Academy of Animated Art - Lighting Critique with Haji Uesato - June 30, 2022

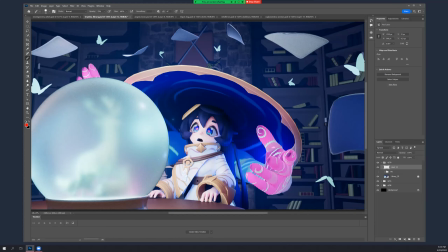(20:52)
This piece of paper got a little too dark. Like if it's a white piece of paper, I don't think it would ever really go quite that dark, just because, they're semi-transparent too.
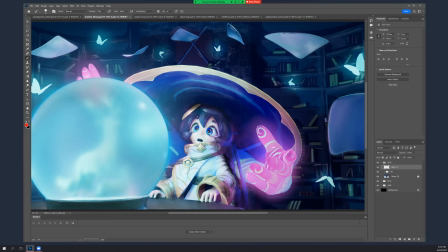(21:03)
And it's like any little bit of light just really picks up. So just brighten that up a little bit. And, if you can cheat a little bit of pink on it, all the better. So yeah, her hat.
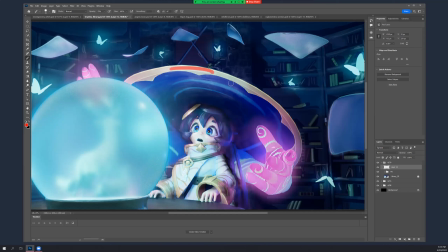(21:18)
Yeah, I think if you just, get a little bit of speck on the parts that feel slightly metallic, and, there would be a little bit of speck there probably too, because this thing is hitting it pretty hard. That helps give it some dimension.
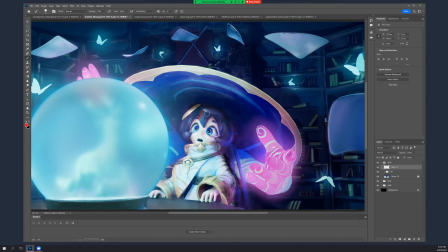(21:35)
I know this is just geo hair, so you're not going to get, hair specks, but even just the mass, if you could get a little bit more shape in that, that'll help.
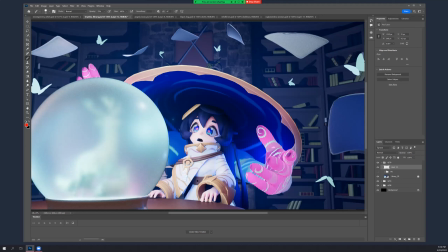(21:48)
And the eyes, okay, that's a big one. So, I know these are kind of painted anime eyes, but I really, I don't understand what's going on with the pupils being pink. Is that in the material, or is it actually reflecting these things, or?
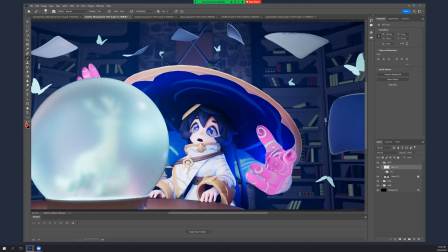(22:07)
Oh yeah, no, that's in the material. Yeah, I think you should, well, unless you feel strongly about it, or this is some character that I don't know about, because I don't know about many of them. I would clean up the eyes. Okay.
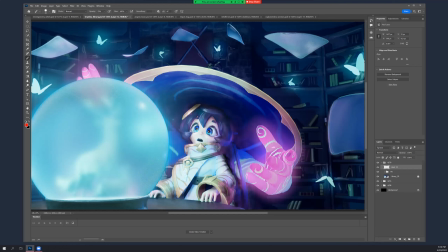(22:23)
And, you really kind of want a big old eye ding from this thing, because she's staring right at it, and it definitely would help. And it could be bigger, you could make them bigger in this case, because that sort of fits with the aesthetic as well.
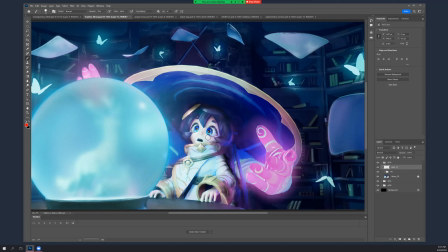(22:39)
So, I did paint in some highlights on some of the, even on her skin, and she just tried to get a little bit more modulation in it. I know her face is, her face geo is relatively simple.
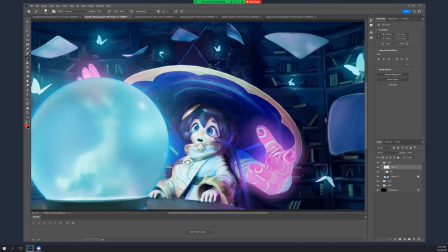(22:55)
So maybe that stuff wouldn't come up naturally, but if it does, great.
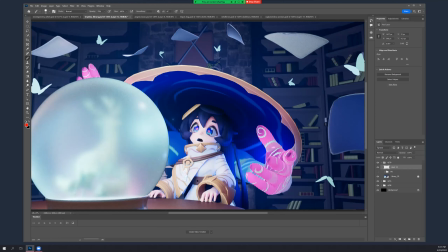(23:01)
If it's just being totally blown out, then, well, maybe the light is too bright. I don't know. Oh, but you added a light here, right? See what's Yeah. okay. I see Yeah, there's a second one there, but but these are self-illuminated.
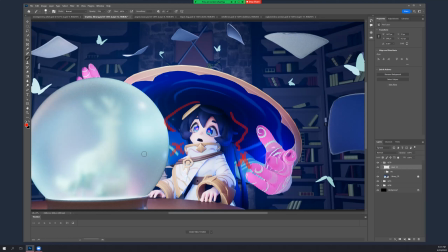(23:20)
That's why they're not getting any light, probably, right? Yeah, they're just kind of clashing with each other. Yeah, unfortunately, I don't, you'd really have to play it up to make it work.
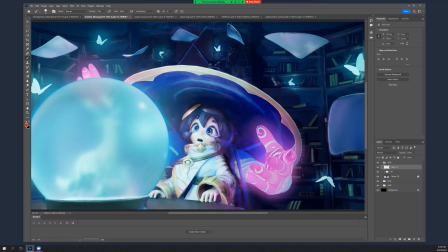(23:36)
And I think that's gonna fight too many other things. You might want to just make these darker, even, so you don't think about it as much and just let the hands come out. Unless, again, this is some character that I don't know about, you need to stick with it.
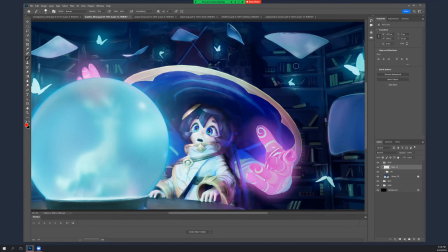(23:57)
Yeah, so all the books and stuff that are can kind of see this big source would be picking up, speck on their spines, or, whatever their sort of naturally shiny parts are as well.
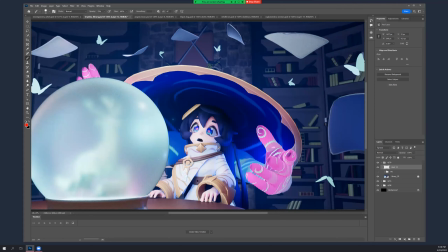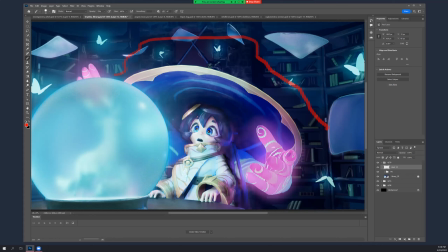(24:17)
But the big thing is getting this shadow in, so it feels like she's blocking the light. A lot of it got filled in with other stuff, but you still feel it.
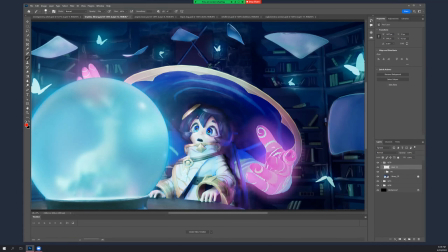(24:36)
Okay, I think that's about it. Do you have any questions or comments, or? No, the paint over helped me visualize it a lot. Thank you. Okay, great. Okie doke. Angela, is Angela here?
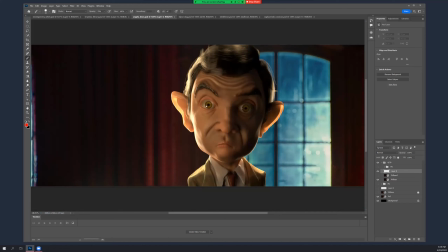(24:53)
No. Okay, well, we'll do this. Oh yeah, she said she couldn't make it. All right, hi Angela. So this was your
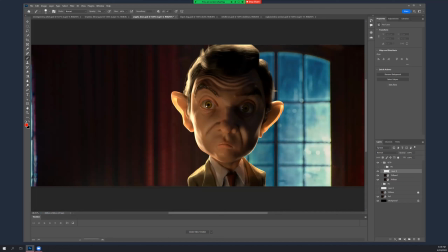(25:02)
being last week and this week. So yeah, much more underlit.
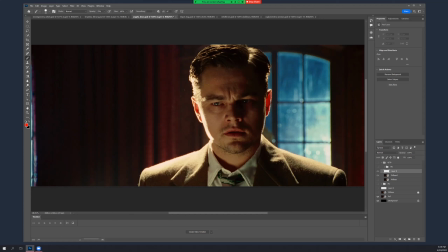(25:08)
The reference, there's the reference. So yeah, I think it's much closer.
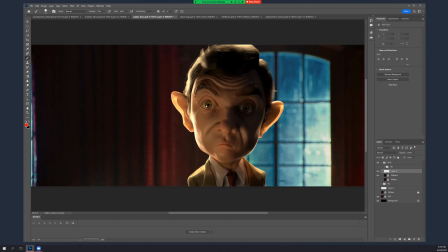This is where it was last week and this week. So really the only thing I have to say about this is, I mean, I know that
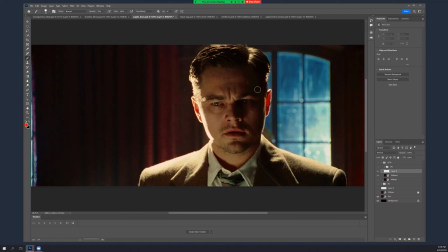(25:34)
Leonardo is pretty dark here, but I still do see a little. Why is that not working? I do see.
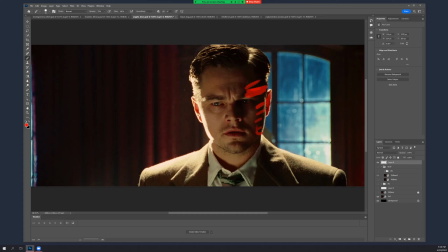(25:50)
I do still see color in the fill, right?
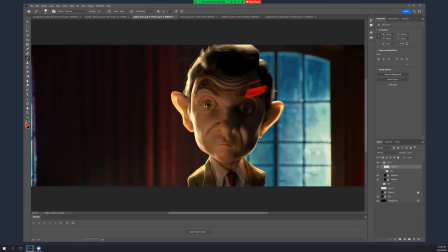(25:56)
And I know you have some as well, but some of these areas still, oops, down here feel pretty close to black, a little too close to black for my comfort.
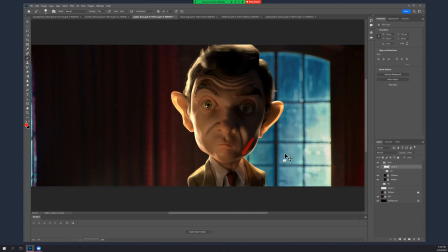(26:14)
So all I did really was just fill that in a little bit. And, you know, it might be brighter than the reference. And, well, yeah, a little bit.
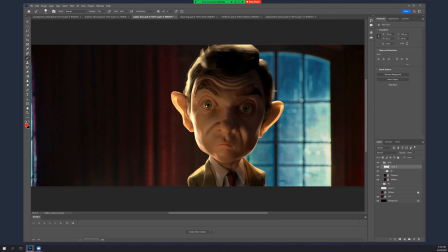(26:29)
But, so you could probably go a little bit darker as long as it doesn't feel gray and dirty, which is harder to do the darker you get.
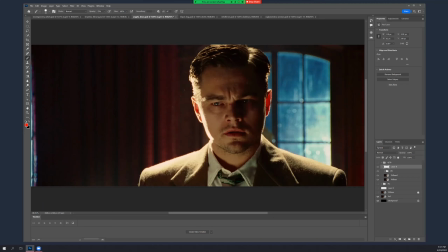(26:37)
And especially in CG, like in real world stuff, maybe it doesn't feel as bad.
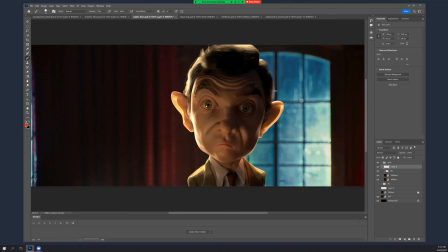(26:45)
But when it's CG, if it's actually pushing black, it feels broken. So yeah, great. And you got nice colors everywhere else, and I think there's a good amount of fill everywhere.
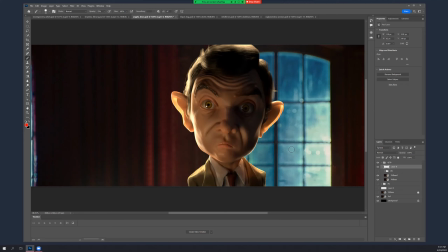(27:03)
And then when you get into here, it's not just the value, it's the dinginess, it's the grayness. So I mean, if you could red that up and have that value, that would, you know, be okay. This is a little bit, this is redder, but it's brighter. So maybe it could be a little bit less. I don't know.
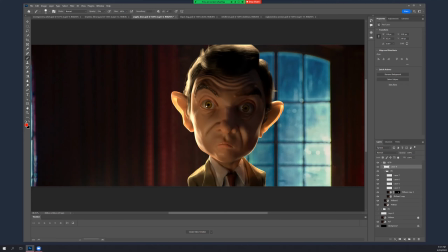Yeah.
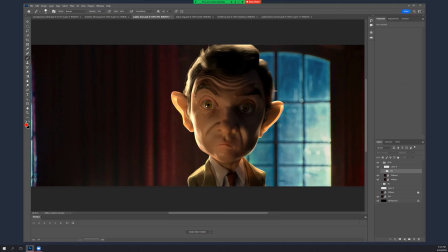(27:41)
Yeah, I mean, it's darker. It's still got some color in it. But yeah, good job. I think you're done with this. Or, you know, take this one pass, try to fill that in a little bit, and then move on. I know you've done quite a bit this month already, so good job. Bipul, are you here?
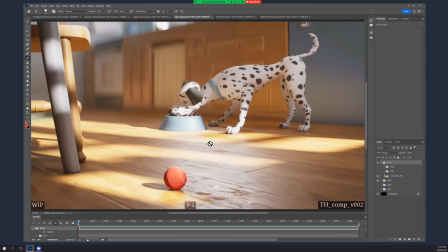(28:01)
You are here. Okay, this thing looks great. I think it looks terrific. Let's see here.
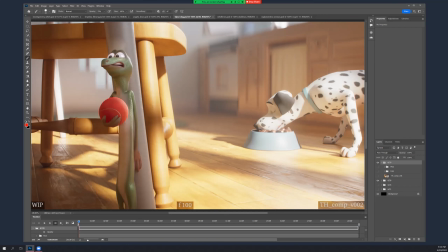(28:13)
Okay, so this is where you were last week and this week.
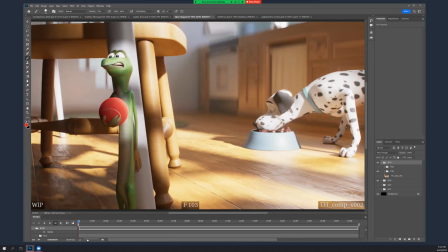(28:21)
So let's see. You brought this down, sort of removed some or lessened the atmo. Yes. Got the gobo in, made him more saturated.
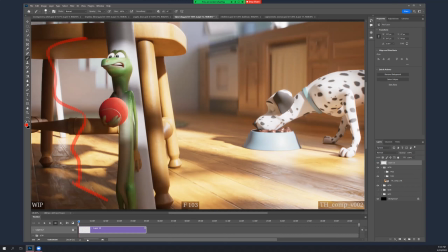(28:40)
This is all a lot darker. It's pretty dark, but I think it works. I think it works great because, you know, you have sort of this dark zone and this dark zone.
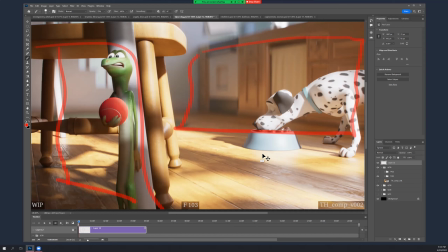(28:52)
And they're neither are dark, you know, but they're doing a great job of framing, you know, this. And you know, that's kind of what you wanted initially, like, you know, to have this all bright, like the Toy Story 2 color key.